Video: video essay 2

Welcome to Media Pool. In this video essay, I will make comparative analysis between two of our videos, The Magical Word for Tomorrow's Daughter and the vlog, Guess What's Under My Accommodation. I will firstly focus on analyzing the contagious characteristics and genre features of two videos. There will be analysis about how we make the videos in accordance to clients' requirements and the related viral media theories. I will then analyze how I and my group members promote the videos on different social media platforms. Critical reflections on teamwork and leadership practices will be discussed as well.
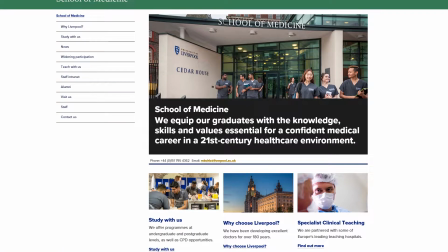The client of the first video, The Magical Word for Tomorrow's Daughter, is the Clinical Skills Teaching and Learning Center at the University of Liverpool School of Medicine.
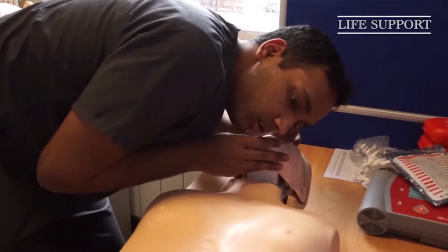The synopsis of the first video is to present how professional
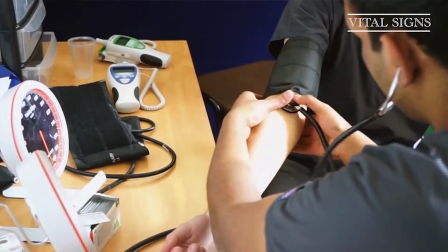medical students conduct some of the basic medical practices,
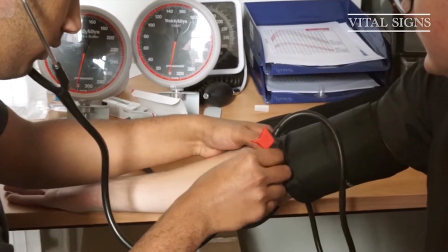such as CPR, blood pressure and pulse measurement, as well as active hand washing method.
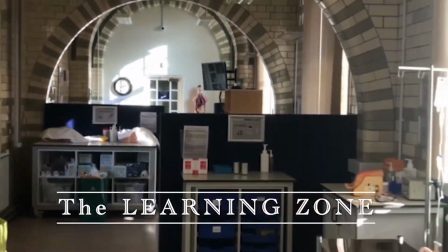The whole narrative frame of the video aims to provide viewers an
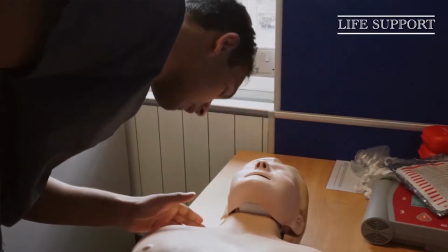engaging and immersive experience using the application interface of Zapper,
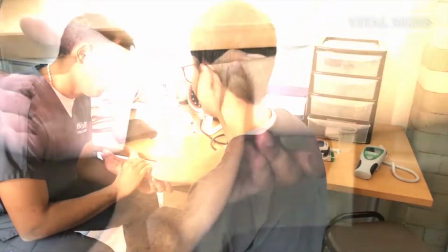which is specifically designed for medical students. Apart from the image display,
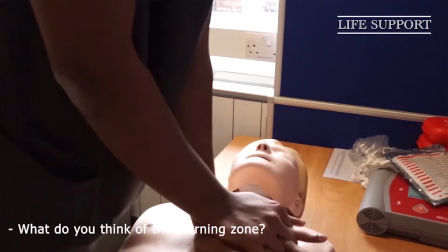the video also collects the audio recordings of interviews with the two video protagonists as the voiceover.
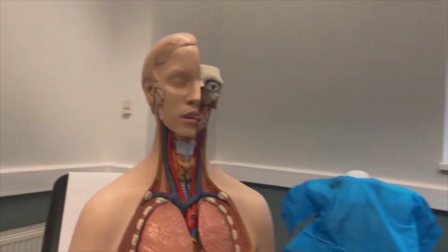The original intention of the visual style of the video is inclined to be
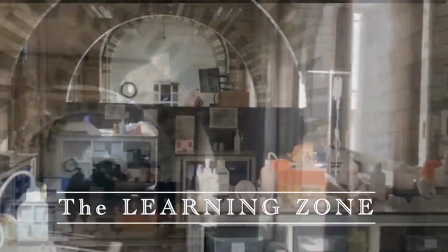adventurous and magical with constructions of special effects.
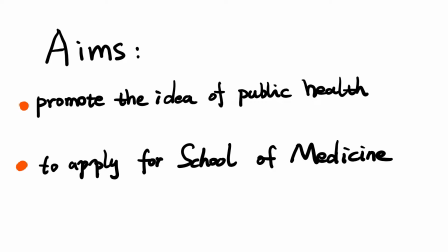Corresponding to clients' requirements, the video aims to promote the idea of public health and encourage potential students to apply for the School of Medicine.
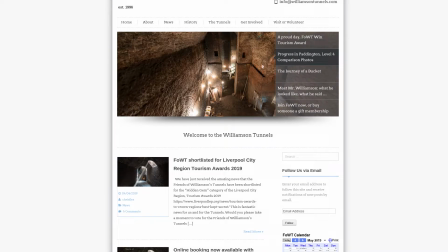The client of the second video, vlog Guess What's Under My Accommodation, is Friends of Williamson's Tunnels.
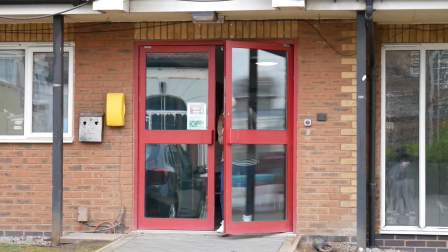The synopsis about the video is mainly about an international student having a day trip to the Williamson's Tunnels.
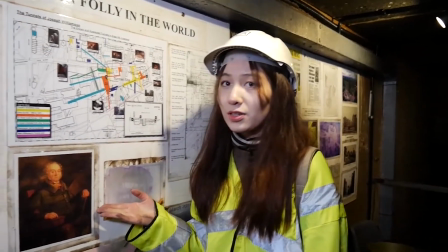The content of the video can be briefly divided into two parts.
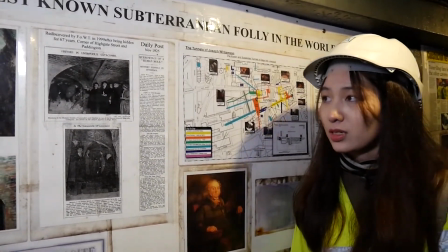The first part provides viewers with some brief and superficial understandings of the history of the tunnels,
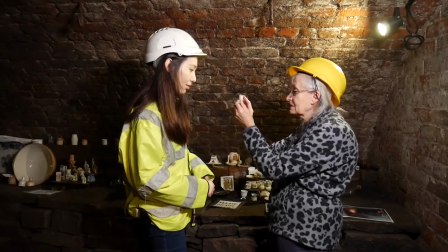internal landscape of chambers, the items that are dug out from underground, as well as contemporary digging progress.
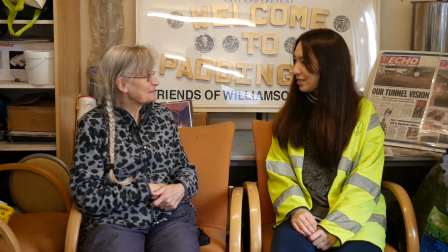The second part is a simple one-to-one interview with a volunteer Claire of the tunnel's management group.
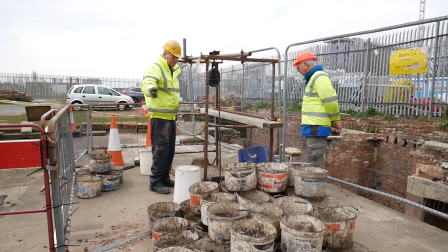It intends to give viewers an insight into the voluntary
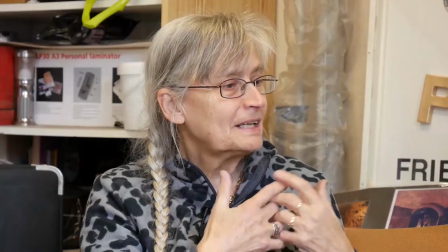experiences and working feelings of working with the charity group Friends of Williamson's Tunnels.
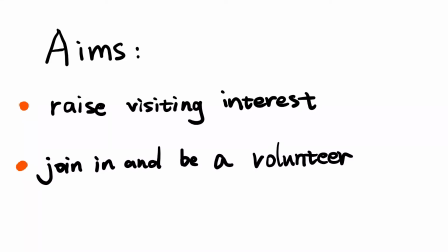The basic purpose of the whole video is, in accordance to clients' requirements, to raise people's interest in visiting tunnels and joining Friends of Williamson's Tunnels and being a volunteer.
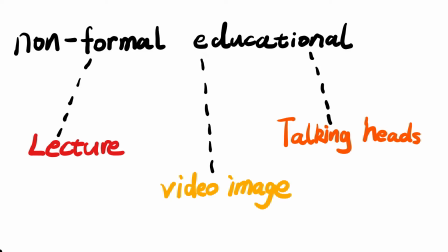In terms of genre and contagious characteristics, the two videos differ a lot. The first video is inclined to be a non-formal educational video. It does not hire the conventional form of lecture style or talking head style.
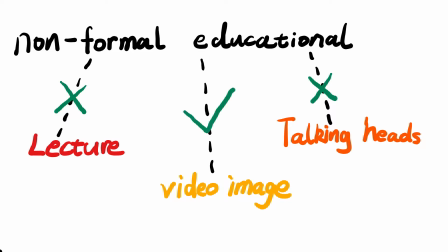Rather, there is no instructor, while the educational meanings are conveyed simply through video images.
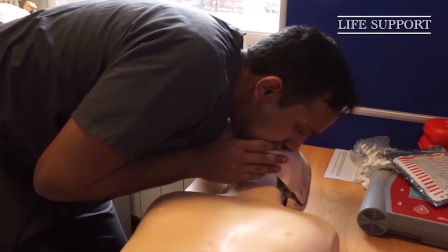The video aims to achieve its educational meaning through presenting the specific medical practice steps.
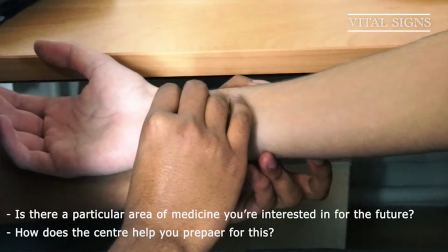Close-up shot is especially employed in order to present the details clearly.
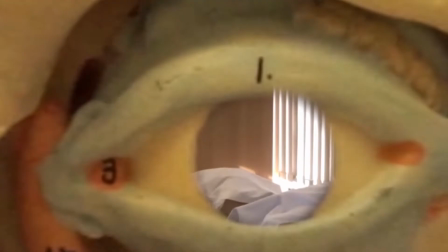Besides, the filming site is the learning zone, which is the actual classroom where students usually practice medical skills.
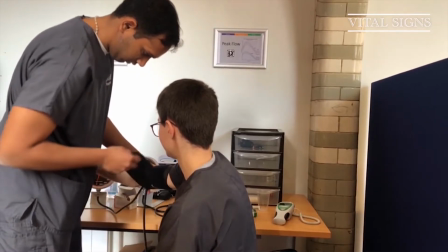The protagonists are two real medical students from School of Medicine.
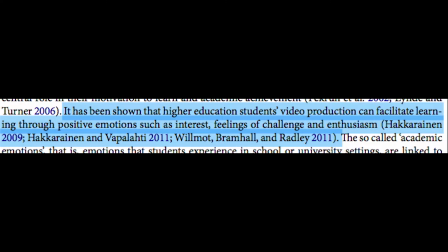According to Pirana and Rossi, higher education students' video production can facilitate learning through positive emotions such as interest,
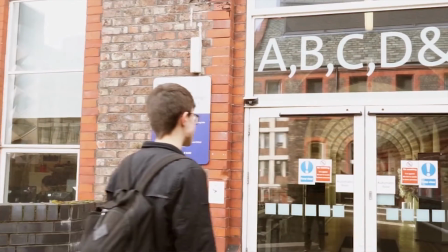feelings of challenge, and enthusiasm. In this sense, having real medical students as the video subjects may be
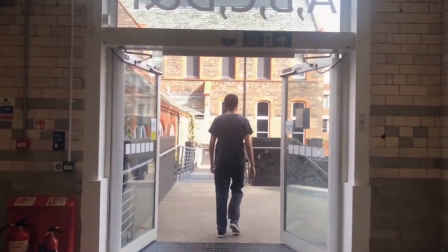effective in raising viewers' interest in medical studies and applying for this school.
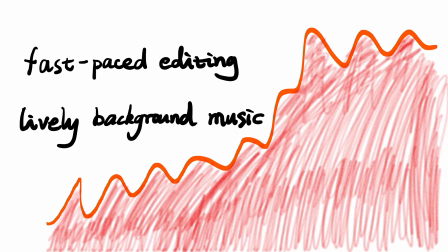Moreover, the video adopts a fast-paced editing style and a lively background music intending to build up the positive and energetic atmosphere and further pleasing viewers.
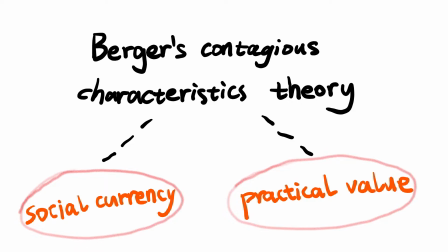Drawing on Berger's contagious characteristic theory, the contagious features of this video include social currency and practical value. According to Berger,
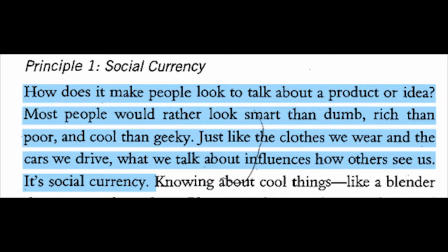Most people would rather look smart than dumb, rich than poor, and cool than geeky. Just like the clothes we wear and the cars we drive, what we talk about influences how others see us. It's social currency.
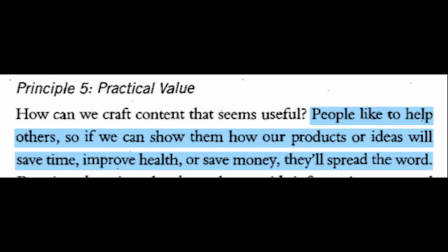Practical value means that people like to help others, so if we can show them how our products or ideas will save time, improve health, or save money, they will spread the word. Hence, either the displaying of practicing skills or the content of interviewing
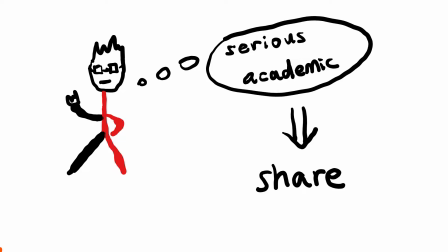tends to be serious and academic so as to encourage viewers to share the video. Although the video utilizes non-formal form of educational video, the educational purpose is not excluded in the producing process.
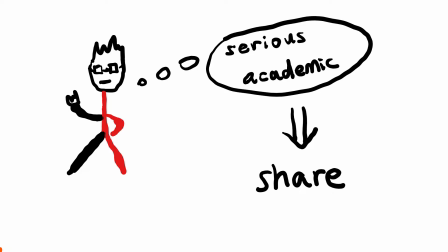Hiring the entertaining and relaxing narrative form is just for increasing audience watching interest out of the consideration of video's views and engagement.
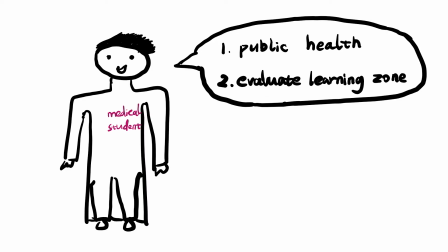However, one of the core purposes of the video is to convey the serious idea of public health. Therefore, through practicing skills and evaluating the learning zone from the perspective of professional medical students,
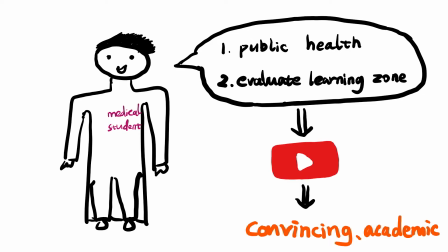this video may be more academic and convincing. In this way, it is also helpful to stimulate the video's second purpose of encouraging potential students' intention to apply for the school. The second video is a travel vlog type video.
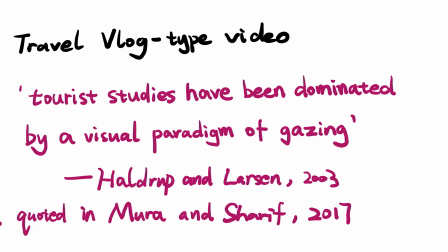Following academic discussions about the importance of visual practices in tourism, it's claimed that tourist studies have been dominated by a visual paradigm of gazing.
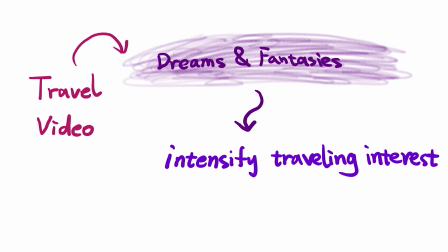Furthermore, travel video is a powerful tool in stimulating people's dreams and fantasies of certain place and intensifying potential visitors' traveling interest.
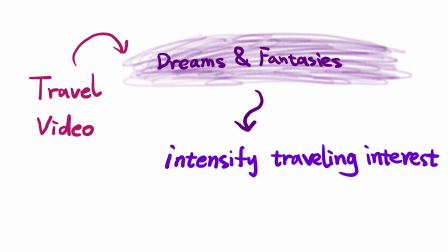Thus, to a certain degree, the video might be an effective form for increasing the number of tourists to the tunnels.
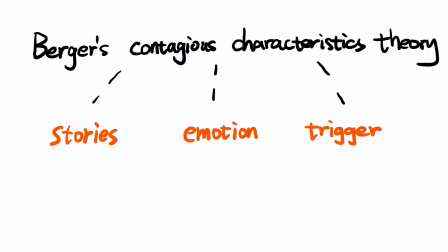The contagious characteristics of this video are stories, emotion, and trigger.
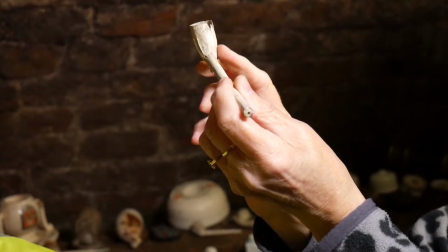The way that the video presents the items inside the tunnels is through telling stories by the volunteer.
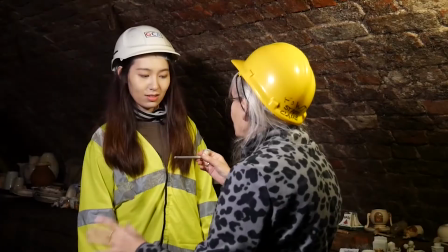In this way, these items are not just simple objects,
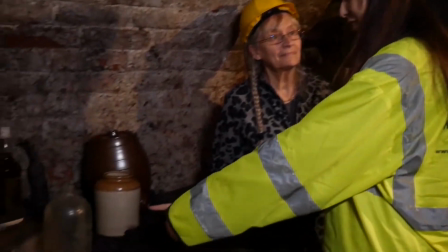rather it is stories and meanings that are embedded within items and representations of tunnels.
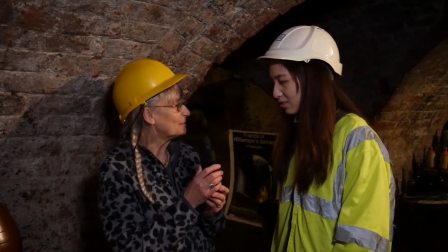Viewers may gain a sense of familiarity and then become more engaging while watching.
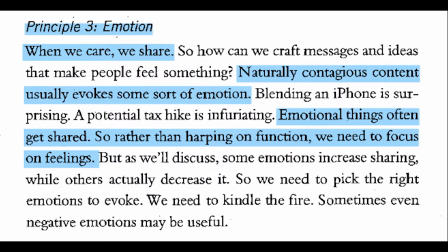According to Berger, naturally contagious content often arouse some kind of emotions, and this kind of emotional things usually get shared.
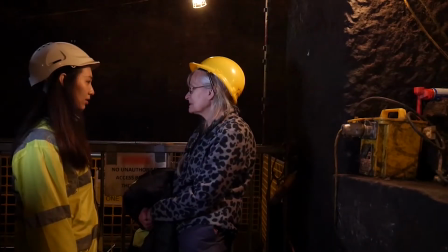The vlog-type video is able to record and present the straightforward reactions and feelings of vlogger.
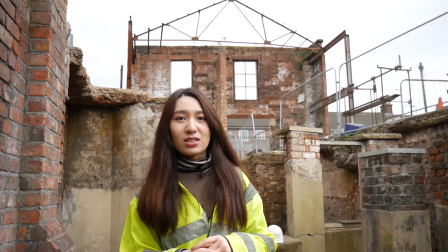In this case, audience may also gain a sense of empathy with the progress of vlogger's trip experience.
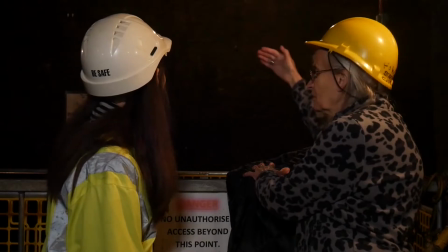As the vlogger feels, audience may also feel curious about the inside of tunnels and feel surprised
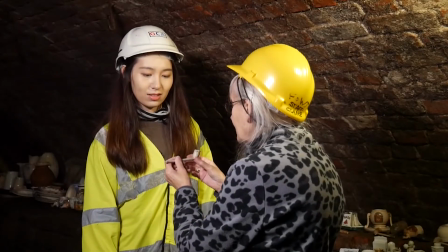when finding items having a rather long time history or coming from a different country.